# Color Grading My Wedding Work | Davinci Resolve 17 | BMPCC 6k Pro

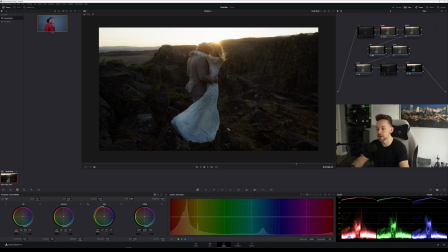Now, a problem we run into is that I want to get a little bit more darkness to it, but without clipping my blacks. And a great quick way to do it that I personally like is actually adjusting the shadows down here, because the shadows is gonna bring that darkness down,
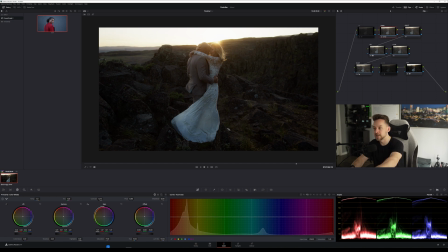but it's not actually going to adjust the black point of the image. So you can see here down in the scopes, I'm not clipping, but I'm just bringing a little bit more darkness there to get that punch.
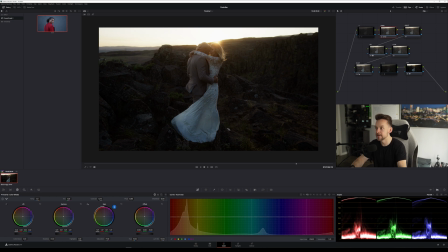And then I'm going to go back to my gain and then just lift this up ever so slightly.
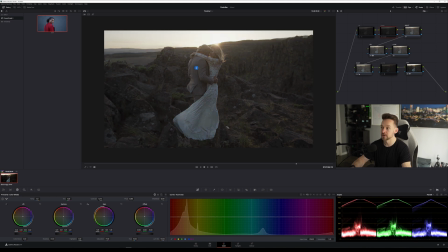And I really like where we're at so far. And look, just in the first note, I mean, we did a couple of things.
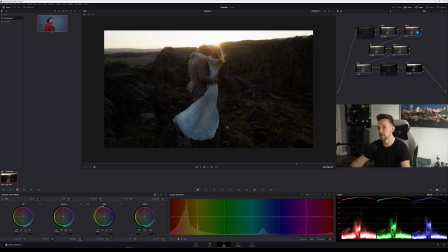This already looks great to start here. Okay. Now going into the adjustments here, this is where usually I adjust my white balance. Again, if you can adjust, if you are shooting in RAW, adjust it through the camera RAW settings, because again, it's a non-destructive way of doing it. Rather than doing it in temperature and tint, you already have that information in the file, use it.
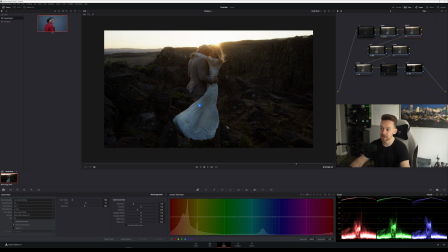Okay, so here I can see that this dress is it's really blue.
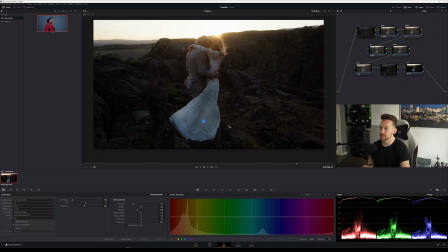Like for me, I'm not really a huge fan, and I wanna overall, I think, just warm this image up and just give it more of that sunset sort of vibe. So I'm gonna really crank up the temperature here, probably to about there.
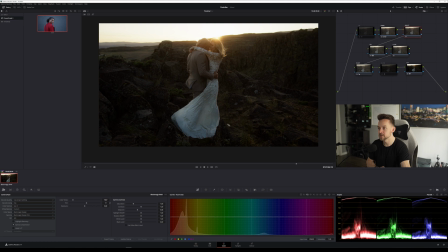So it's about 8,000 Kelvin right now. And then we're gonna adjust the tint is pretty much spot on. I think we'll leave it probably right about there. And that looks good for me. I really like where we're sitting at there, and that really helped kind of fill in that blue.
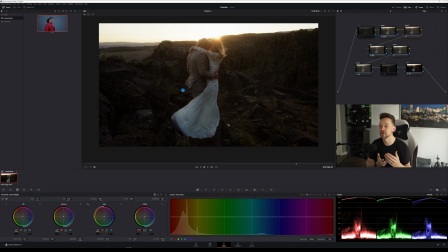And hopefully this shows you, just even through, granted we're not pulling a lot of keys or anything like that, but just through some of these quick global adjustments, I mean, you can get so far with an image in just a few steps,
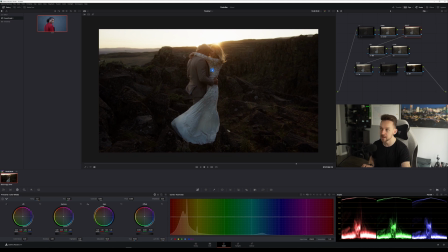and it looks great, and it already looks super clean. We haven't applied any sort of noise reduction on it yet. And this is also a backlit shot, and look at, I mean, just look at how much detail we're retaining. This is great. So the fourth node, just a little hue, saturation, luminance adjustment there, nothing crazy.
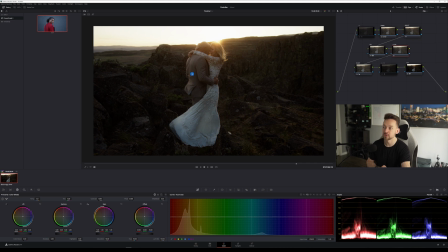And now overall, I think we're ready to do our look, okay? So I'm gonna start here with the gain, and I'm gonna bring this down. It's what I love doing with my wedding work. I'm gonna bring it kind of down towards the teal area down here,
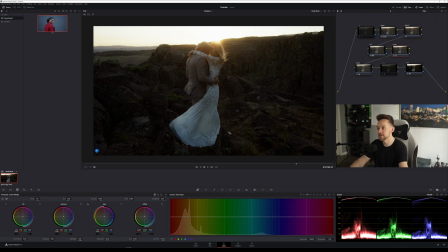and then I'm gonna push it up towards the magenta to help kind of sell this sunset vibe a little bit. It's very subtle, but nothing crazy. And then I'm gonna take my gamma, I'm gonna warm this up even a little bit more.
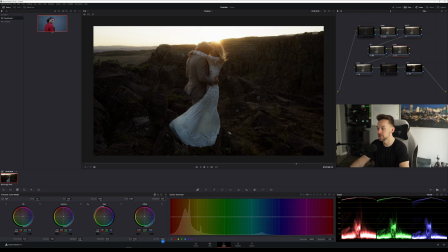I'm kind of gonna go a little bit more than maybe I normally would, just to really just give that strong sunset vibe. And then I'm gonna go back to my gain, and I'm gonna bring this down a little bit.
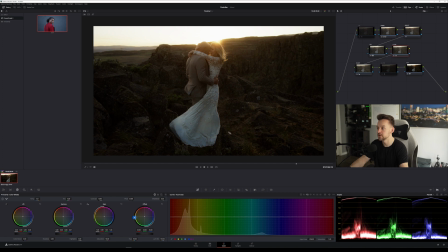And you know, sometimes you might push it a little bit too far, and that's okay. Like let me disable this. So it's pretty subtle, but I can see some changes here. I like where we're at. And then let me experiment with the lift here and see.
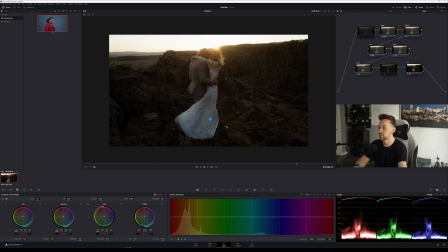So I think I want to push this down more towards the greenish area, green, blue, kind of fill it in. Ooh, I like that.
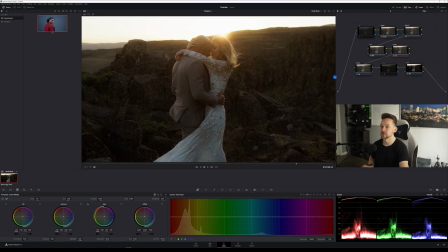Very subtle. I don't know if you really see this on YouTube with the compression, but nothing crazy as far as the look. It just kind of gives a little bit more of
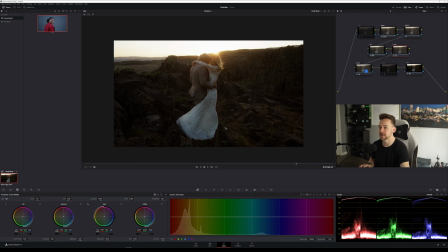just balances out a little bit. I like it. So here we're going to apply some sharpening. If you don't want to sharpen, great global adjustment, use just the radius, bring this down a couple points, nothing crazy overall, sharpens the image. And then I think on this one, definitely want to use some glow. So we have the glowing image.
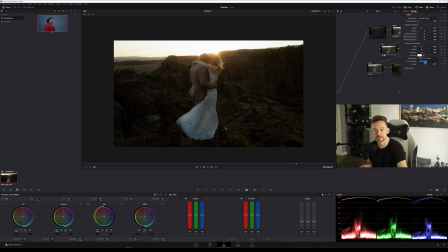And then the secret sauce is the soft light. So under the composition type, just make sure you have soft light selected.